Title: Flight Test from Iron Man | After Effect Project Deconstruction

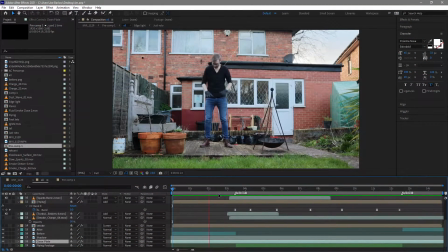Right so here we are in After Effects and we've got the footage all stitched together the way I needed to add the animation to it so what we've got is the before just a bit of acting there a little button press on on my you know ski gloves and then um it switches
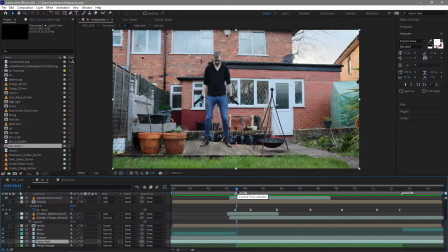over to the clean plate and a rotoscoped version of me now this was the footage of me just sort of tiptoeing um on on the deck here but what i've done is i've lifted myself up with position points and i've added some motion to my legs which i'll show you in just a
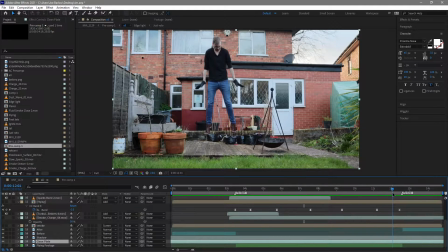moment and then um move myself around to make it look like i'm flying, floating about, and then I've returned to the original footage just here. You can see there's a big light difference there, and a bit of movement in various objects around.
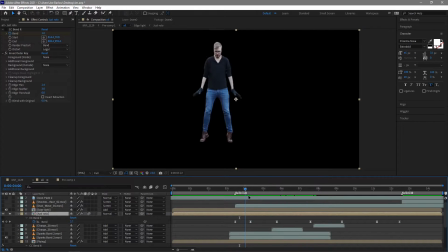So, as you can see, I'm just on my tiptoes, and although I've lifted myself up to make it look like I'm flying,
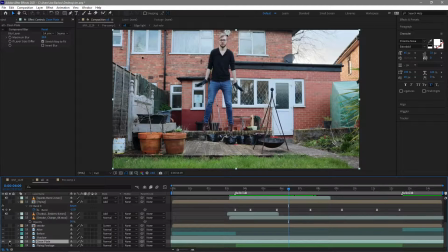even on the clean plate, it's very obvious that I'm just sort of swaying around, and it doesn't look passable at all.
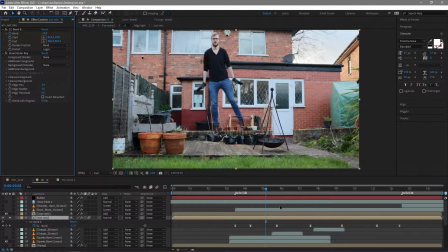So what I've done is I've added a CC bend it and I've added sort of a swing to my legs. So this obviously detaches me from the ground a little bit more than just lifting me up. And once all those other effects are layered on, it just about is passable.
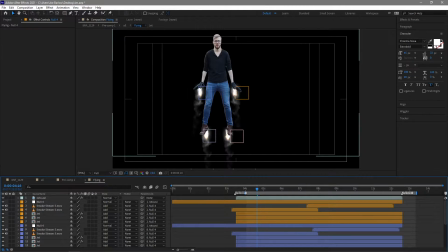So once I've made myself fly, what I did was add some smoke and some flames coming out of my hands to act as the jets. this was pretty much most of the effect from from the Iron Man film and it was something that had to get right you know to sell
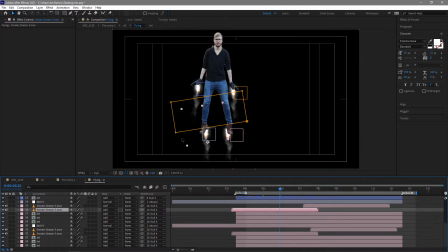this effect so I laid them all on and build them all up to sort of get the look I needed and then what I did I pre-composed
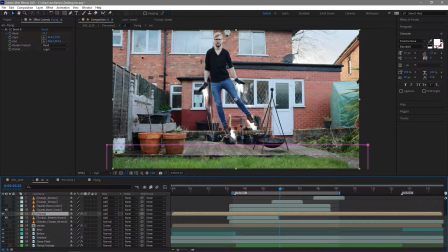them and then added the same bend it so they would move to
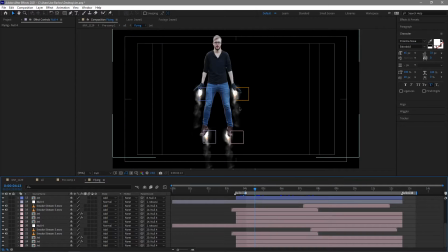the same swing as my body so for the smoke and the jets to follow my hands and my I used the tracking software Mokka which is obviously paired with After Effects it works a little bit better than the base After Effects tracking software so I
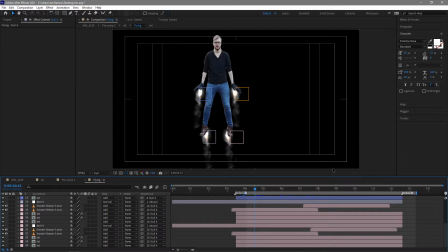usually go to that if I need to track anything reasonably precisely so that's what I ended up doing with that and then I imported the data into After Effects so I got this once
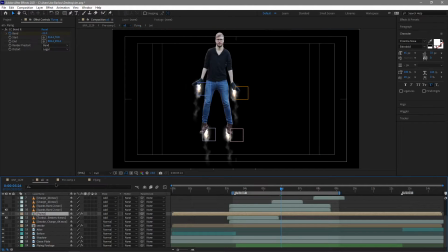this was all done I did pre-compose it and I added that bend it
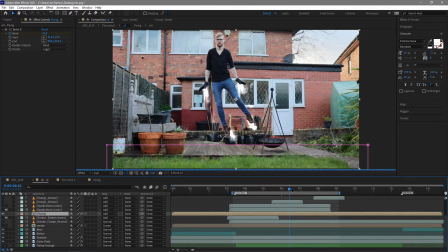effect to it as well so it would follow the sway of my legs. So at this point it looks something like this. Now that was okay for the jets and for the feet but I obviously wanted to add a load of environmental smoke to the ground to make it look like I was pushing away from it and that's what I did next.
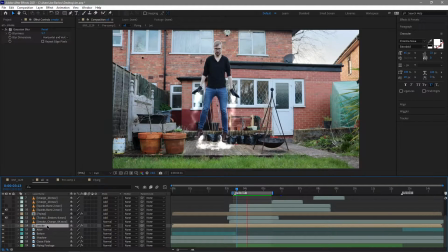And for that it's this little pre-composition here called smoke. You'll see I've got these here.
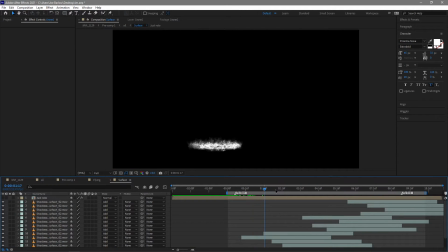Now these are shockwaves from, I'm going to go with video Copilot and I just sort of layered these on one by one. You'll notice in most of these I've got a rotoscope in there and that's just for reference before
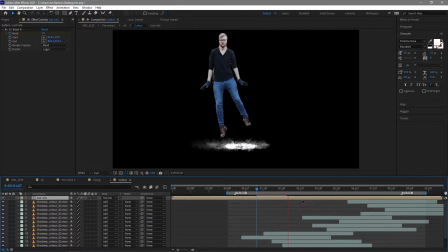pre-composing so I obviously just sort of layered these on to sort of where my feet would be aiming at the time,
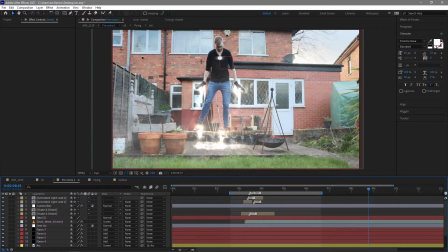pre-compose that and drop that back into the main composition so we ended up with something that looks like that.
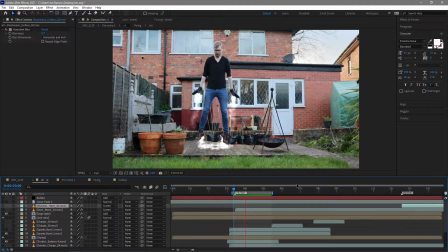So I was pretty happy with the way that that smoke interacted with everything but I definitely wanted like a explosion of smoke when I take off and also when I landed so I did go about adding some dust waves in there and shock waves making sure to obviously mascara and things that what
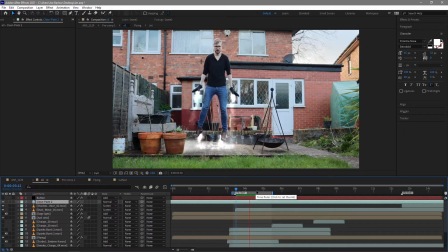would be in front of it so they sort of remain behind and get those sort of layers right and that that helps sell that that impact that I had taken off later on I actually added some more foreground stuff but I did that in a different composition. The only other thing I did to this composition was add some charges and sparks to those hands.
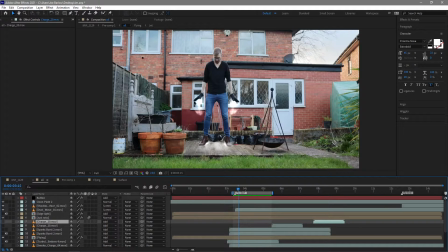You remember from the reference shot Tony Stark sort of, not malfunctions, but sort of spits out some sparks because you know it's the first attempt and he's not really got the technology spot on yet and I wanted to make sure I was also showing that.